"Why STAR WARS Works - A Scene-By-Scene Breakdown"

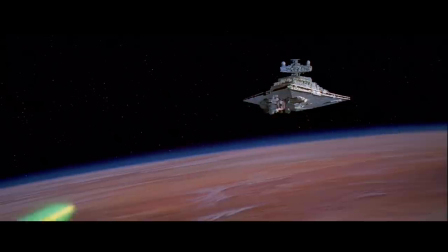4:06 It communicates so much, not just the size and scale of what we're looking at, but characterizes the two sides in question.
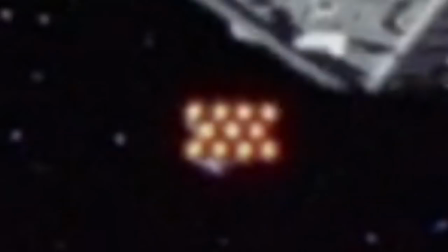4:13 We have the big, awful Empire chasing the little guy rebellion. The odds already feel insurmountable.
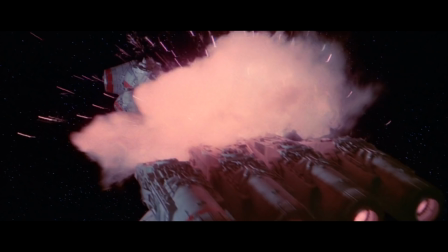4:19 A laser fires and bam, it looks awful. The sense of danger is immediate. So from the explosion, we make the perfect cut and go right inside the ship and see them shake.
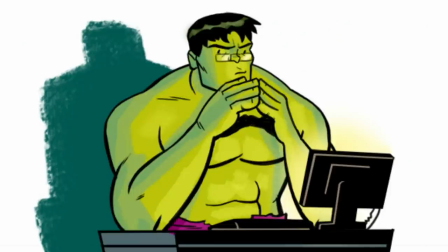4:28 This is the simple kind of cause and effect I'm talking about. Yes, this is good storytelling.
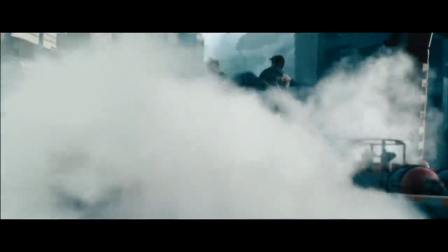4:33 You'd be shocked how many films don't understand this and just stack the whiz-bang shots on top of each other without even thinking about cause and effect.
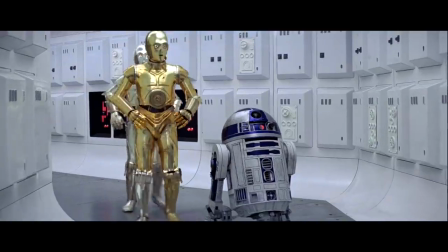4:40 So now we're meeting our two droids. Man, is this a bizarre and brazen way to start the movie.
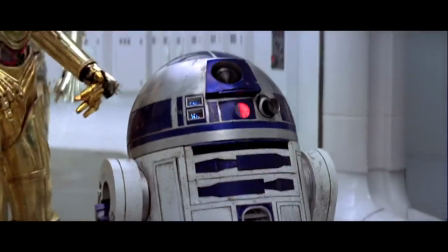4:46 We have C-3PO, an awkward talking robot that expresses fear and hopelessness.
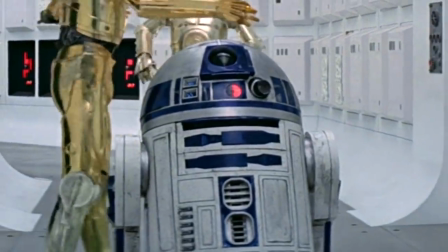4:51 And we have R2-D2, a tiny trash can that's beeping out shit we don't understand.
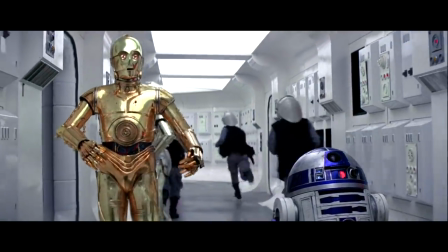4:56 These are our entry points to a grand epic space story. But this choice actually does so much.
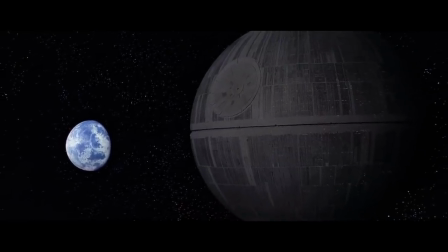5:02 It throws us into the weird, otherworldly sci-fi nature of this universe. It shows the lowly beings being thrown into the middle of a massive war.
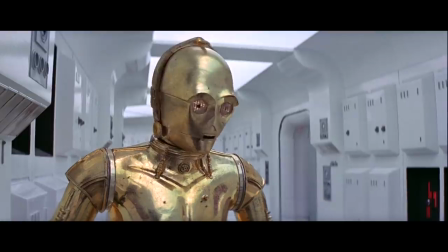5:11 And most importantly, it gives us two goofy characters that we kind of like immediately.
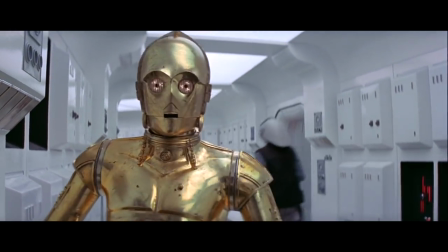5:16 Precisely because we empathize with them and their situation. These two characters are in grave danger.
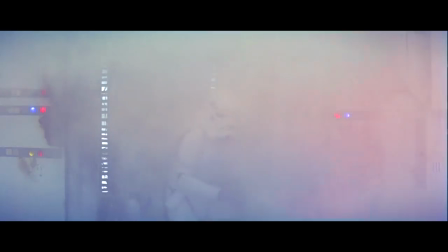5:23 Boom! Oh no, the Empire is boarding! The two sides ready for battle.
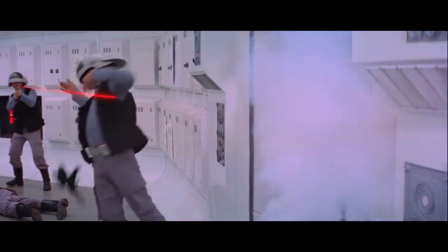5:27 Laser fire goes back and forth and we see people dying on both sides, which sets a sense of danger and stakes.
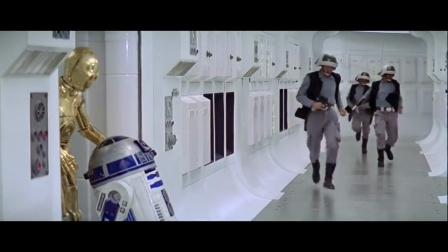5:34 And so, we worry more for our two droids. And what's their first terrifying goal? they have to get across a hallway.
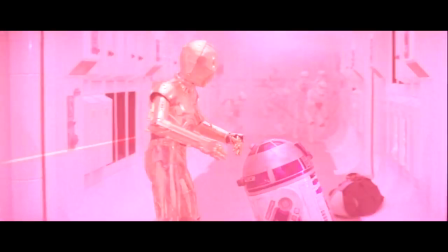5:42 That's it. And I actually managed to get through with this hilarious shot of them somehow not getting hit by gunfire.
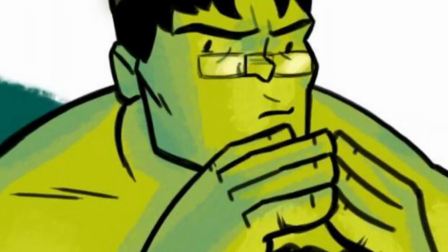5:48 But don't just dismiss this. Think about what they're doing in terms of setting tone here.
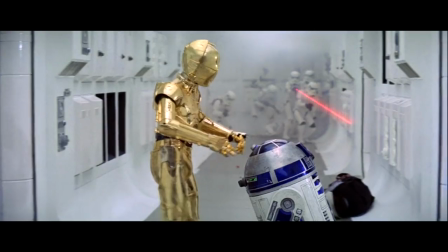5:53 It establishes a notion of odd luck with these two, but it's also telling you something about the people making this story.
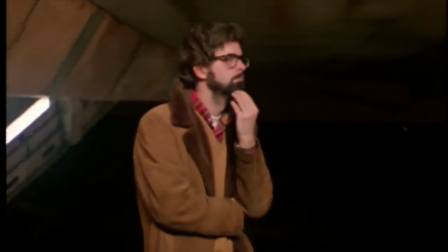5:59 That there's a sparkle of wit and humor and awareness of convention. It seems little, but it's actually really important.
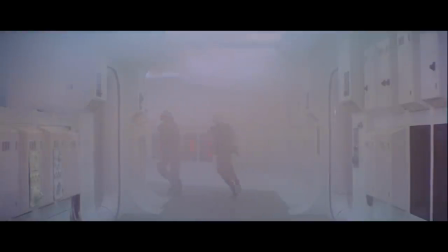6:07 But just when our two droids make it through, the Empire wins the gun battle and enter Darth Vader.
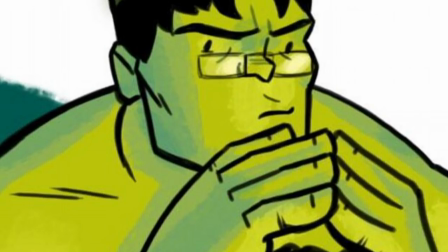6:13 Now, understand, in 1977, no one knows who this guy is. He's not an icon, and we certainly don't know how he's related to anyone.
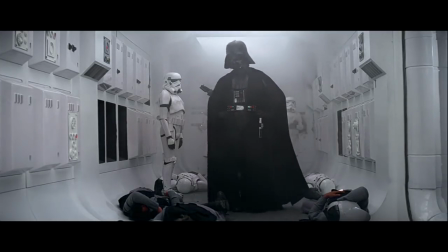6:22 So all we have is the immediate information. Right now, we just see this huge, towering bad guy in a black leather outfit coming in through the fog.
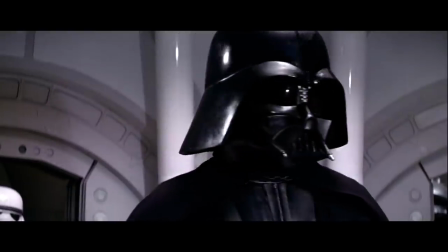6:29 We just know he has a deep, machine-like voice, and he's bossing people around.
Commander, tear this ship apart until you've found those plans. and bring me the passengers!
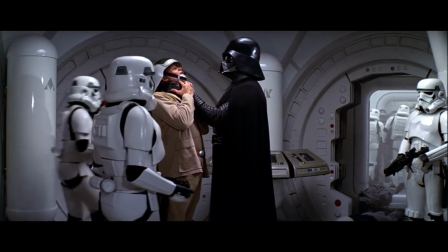6:38 I want them alarmed!"
For the new audience, he immediately reads, Bad Guy in Charge.
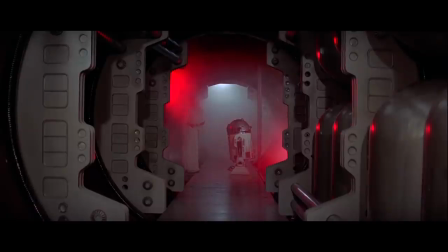6:43 And so, our sense of fear grows. We then cut to a hand putting in plans into R2.
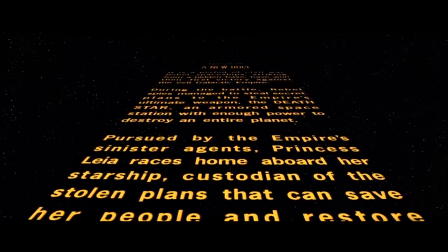6:49 Now, this is actually where the opening title crawl becomes critical, because now we have enough information to guess at what's really happening here.
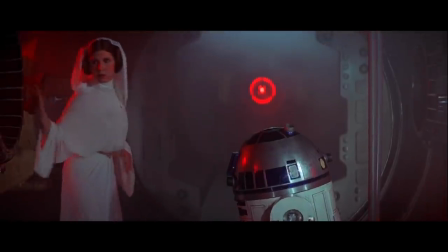6:57 We see a woman in white, and we know this is probably the princess hiding the plans in R2. Thankfully, we don't have to stop and explain it now.
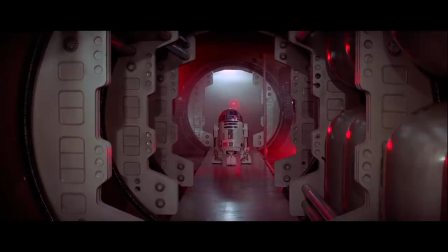7:04 We can just move at the pace of the story and use visual language alone.
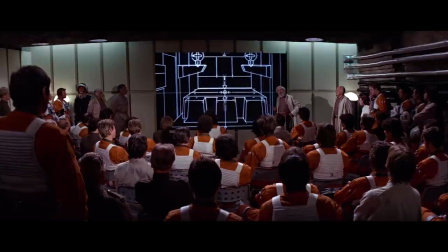7:08 Now, this also achieves a really important thing, which is transforming the Death Star plans into an actual character,
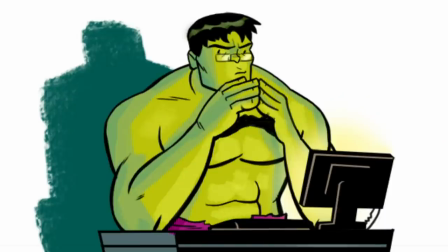7:15 R2-D2, which is smart because the best MacGuffins are always people.
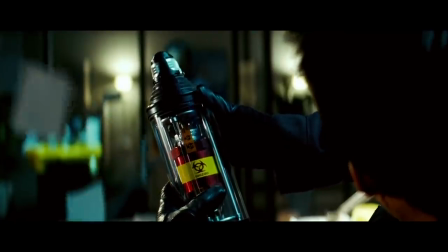7:19 Instead of it being some meaningless object that's getting passed around like a dagger or a wayfinder, the object itself is now this little,
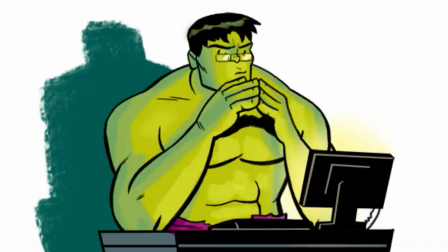7:28 inscrutable, goofy asteroid, which is perfect because you want to get conflict out of dialogue and people's behavior.
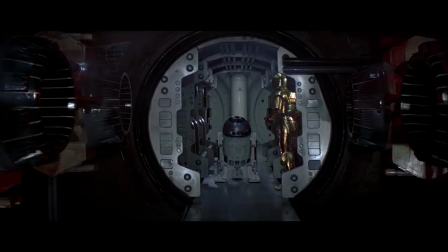7:34 And to finish this sequence, we have a new objective. R2 has to get the plans to safety.
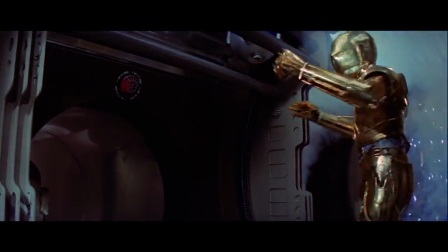7:40 Luckily, they barely escape from gunfire, just as Princess Leia is taken hostage.
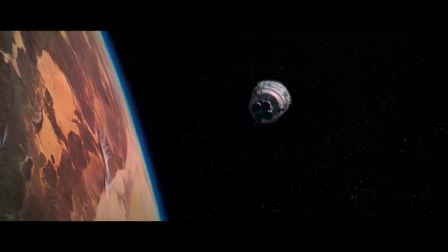7:45 They will have to find a way forward. Somehow, someway. Sequence 2, on their own.
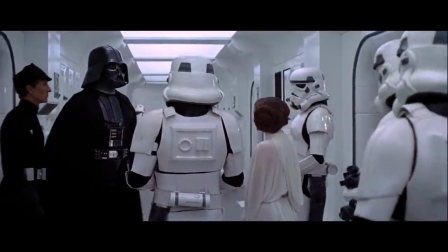7:51 So after all that, after that entire sequence, now we finally get our first big dialogue scene with conflict.
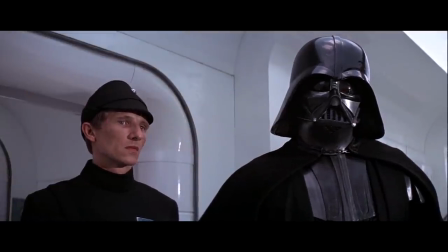7:59 This is our first tete-a-tete, where two characters face off against one another and more importantly, have conflicting objectives.
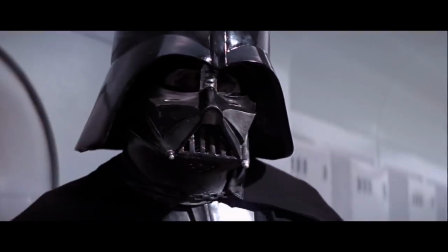8:06 Vader thinks he has what he wants, which is Leia captive and the Death Star plans within grasp.